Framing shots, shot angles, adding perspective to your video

Hi, I'm Laurie Baker with the Center for Rural Enterprise Engagement and in this video we're going to talk about framing shots, shot angles, and adding perspective to your video.
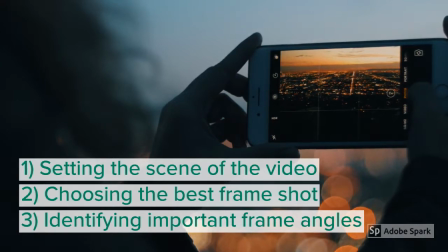0:20 Specifically, we will cover setting the scene of the video, choosing the best frame for your shot, and identifying important frame angles.
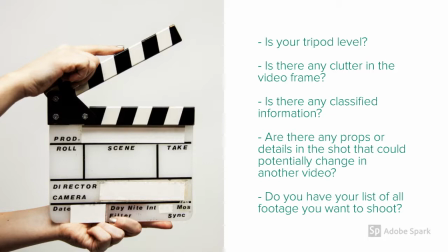0:29 Make sure you consider if your tripod is level, is there any clutter in the video that could be removed? Is there any classified information that shouldn't be seen? Are there any props or details in the shot that could potentially change in another video shot?
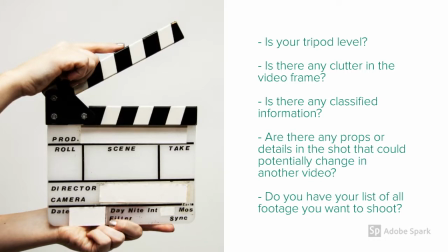0:44 Do you have a list of additional shots of video that you really want to shoot and make sure you get before you leave the scene?
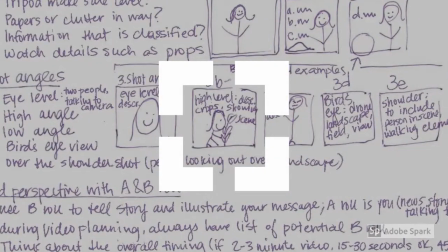0:53 A frame is simply one shot of your entire story.
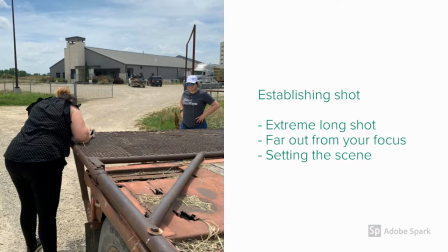0:58 Think about getting multiple types of shots. an establishing shot will be an extreme long shot far away from the focus and really just setting the scene of what your video is about and where you are headed.
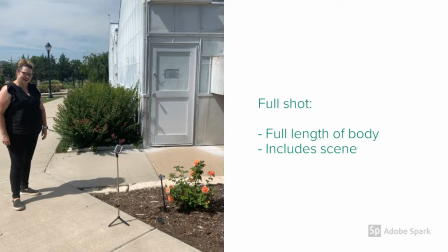1:13 A full shot includes the full length of the body and includes all the surrounding elements of the scene.
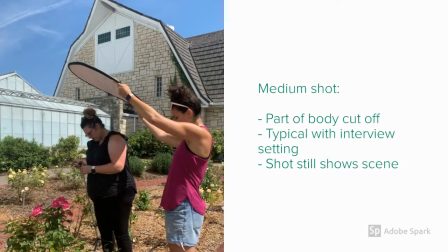1:20 In a medium shot part of the body may be cut off. Typically this happens in an interview setting or when you're trying to show something specific in a scene like we are here with lighting.
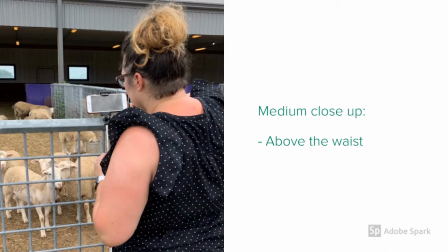1:32 A medium close-up is typically above the waist.
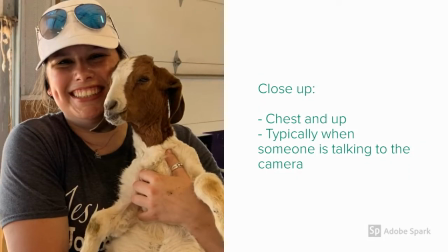1:37 A close-up shot includes the chest and up and is typically when someone is talking to the camera.
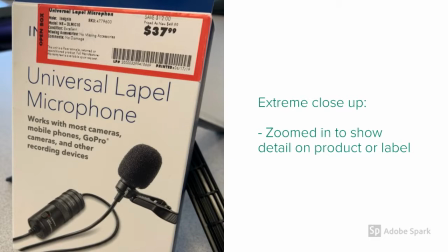1:44 An extreme close-up zooms in to show detail on a product label like here where we wanted to show you the price or maybe some unique feature that you need to investigate closer.
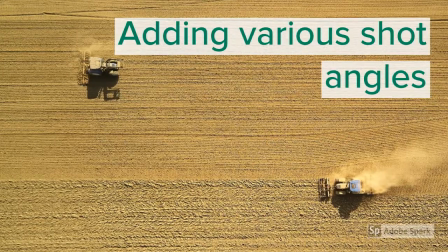1:57 When telling your story, it's important to add various shot angles as well.
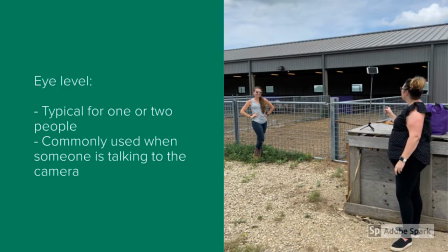2:02 An eye level shot is typically for one or two people, and it's commonly used when someone is talking to the camera.
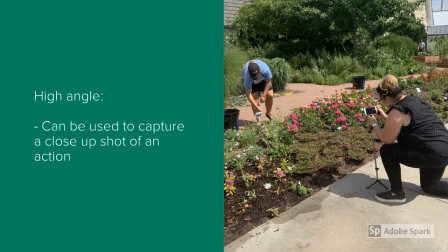2:10 A high angle can be used to capture a close-up shot of an action that is taking place.
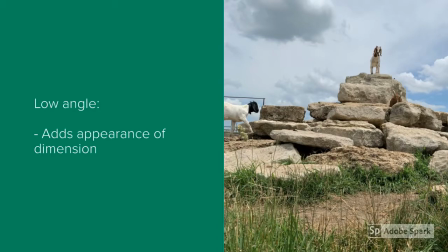2:17 A low angle, on the other hand, will add the appearance of dimension.
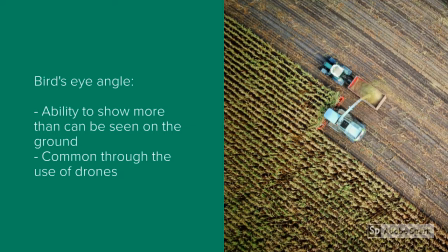2:23 In a bird's eye angle, you have the ability to show more than just what can be seen on the ground.
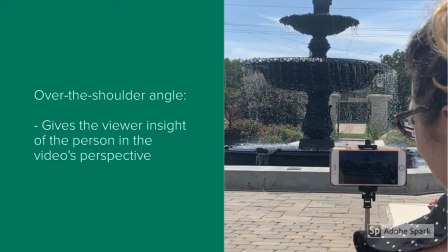2:28 This is common through the use of drones. An over-the-shoulder angle can give the viewer insight of the person in the video's perspective.
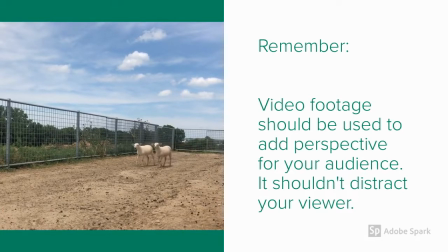2:38 Remember that video footage should be used to add perspective for your audience. It shouldn't distract your viewer from the subject you're wanting to convey.
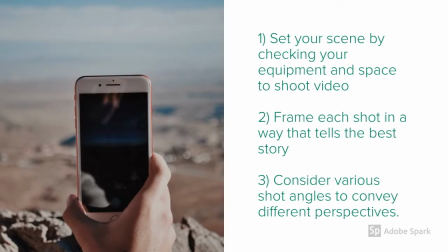2:51 Set your scene by checking your equipment and space to shoot your video, frame each shot in a way that tells the best story, and consider various shot angles to convey different perspectives.
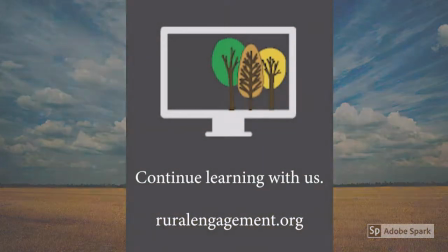3:04 Continue learning with us at ruleengagement.org or visit us
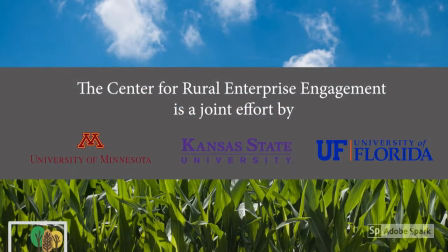3:08 at our home institutions or subscribe to our YouTube channel.
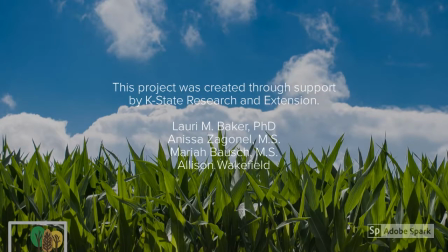3:15 Support for this project was provided through K-State Research and Extension.
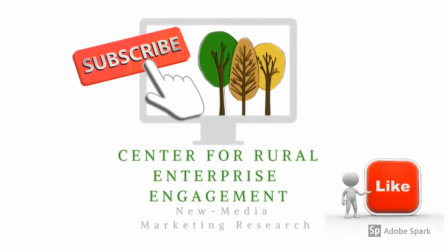3:21 If you enjoyed our content, remember to subscribe to our channel by clicking here, or specifically like this video and share with your friends.